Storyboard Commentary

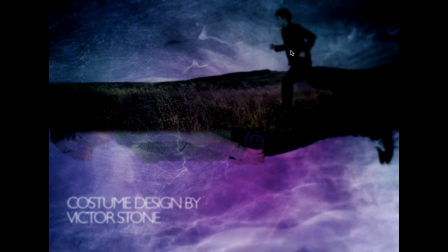504s
It'll be a long shot. And then he'll be running in slow motion. This sort of show that because her character all her life she's been kind of stood over by men.
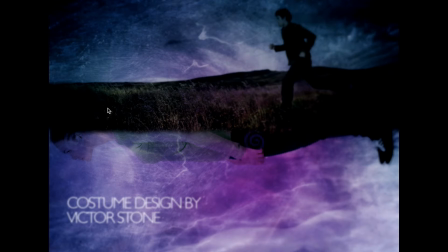522s
Like there's kind of symbolism behind it.
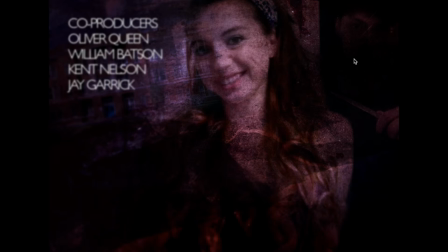526s
This one, as I said, like you only see the antagonist's eyes. This is a bit too dark, but I think in actual thing, make it a bit more brighter. You can see the knife there, and this is one of his victims in the house, just casually smiling, living her life.
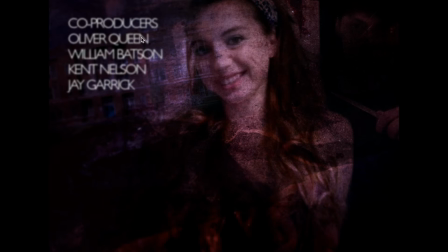546s
And you can see double exposure of the school. And then I had an idea, like from all these are kind of bright, sort of like bright colours in terms of like the spectrum,
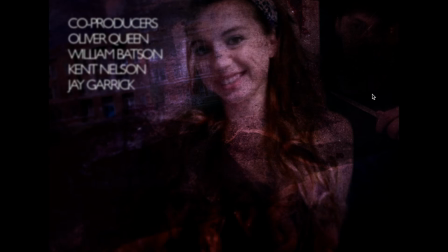565s
but then in this thing he will be about to slit her throat,
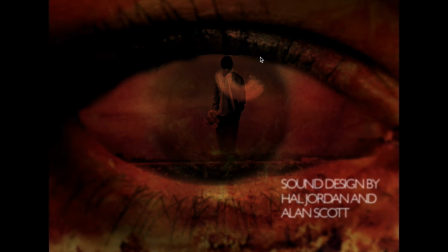569s
and then after that all the colours become sort of red, so red and like kind of blood red. So this image is a extreme close-up on an eye, and then this would be the antagonist walking in a field with a teddy bear.
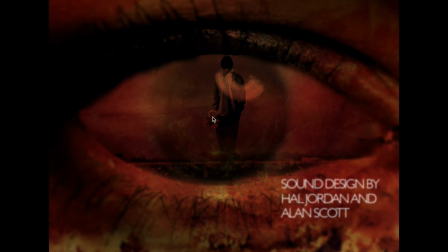589s
I think this creates kind of like a disturbing image and like tone. And so next one, there's a playground, and
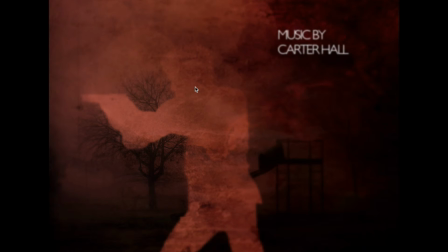602s
it's sort of, you see the male. Actually, no, this will be a female protagonist just aiming a gun, and then it'll be like a white silhouette. And then the thing I forgot to tell you about is in all the frames there's a blur,
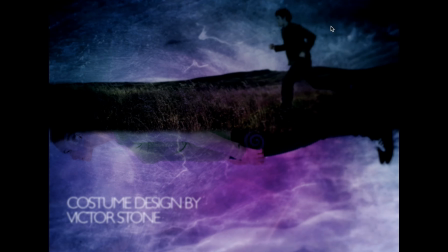620s
like kind of there's a radial blur I like to have, like there's the blur, and that's all blurred there,
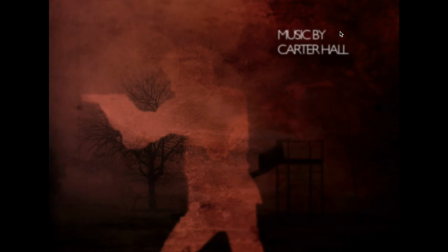629s
that's blurred here. I think it sort of looks better.
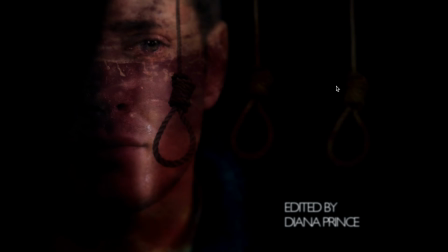634s
This one, there will be 3 nooses, and the male protagonist, you can't really see it clearly here, but he will be crying.
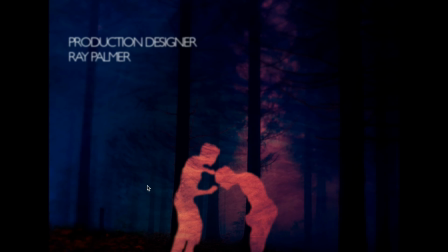643s
And yeah, that's more or less it. Here it would be a forest, another like white silhouette of the male protagonist beating up another person.
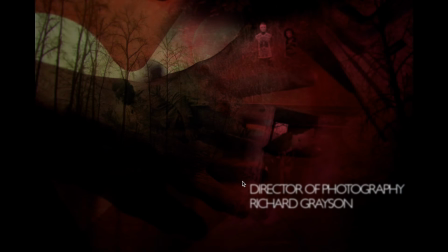659s
This one, there's quite a lot in this image. I think this image is quite disturbing because firstly, there's a close up on a hand. When you see closely, you can see this kind of disturbing image of a guy being hanged on a noose.
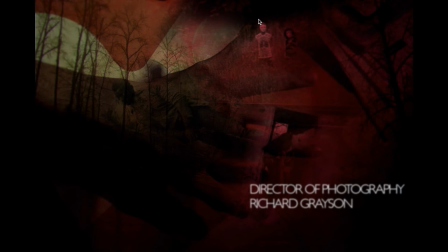679s
Another image, I quite like this, which is really, really scary. It's an actual video, and it's just 2 people in a creepy mask following this person. So I thought that'd actually be quite a nice touch to show. And you can see double exposure of some trees.
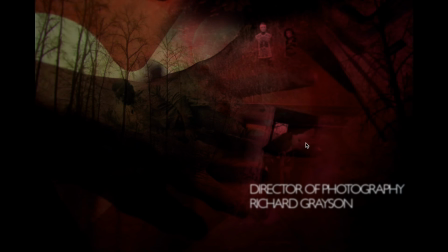700s
There's another picture of here, a man in a rabbit mask dragging a dead body here. This is all fairly simple. Like you can do it. I think this one, I don't know how you're gonna hang on a noose. I might cut that out, but I'll just put that there for now.
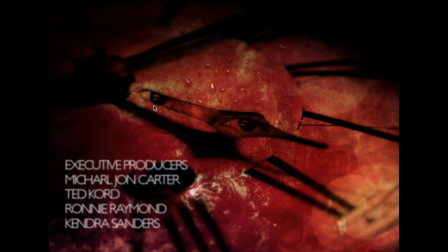719s
This one, so this is another, and this is antagonist eyes again. So I'm thinking we'll have a close up on a clock. I don't think it will be like a straight up shot, not like diagonal again. And then as the clock, this hour hand moves, it'll be like from here, it'll be moving,
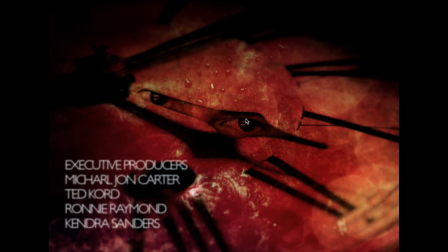737s
and then when it gets to a certain point, you see his eyes, and then and then he disappears again,
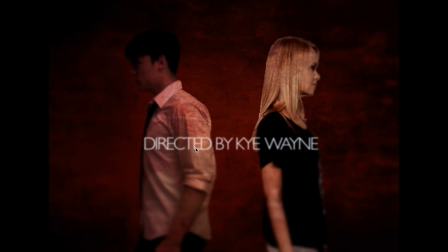742s
and then goes around. And then this will be the last shot in the thing.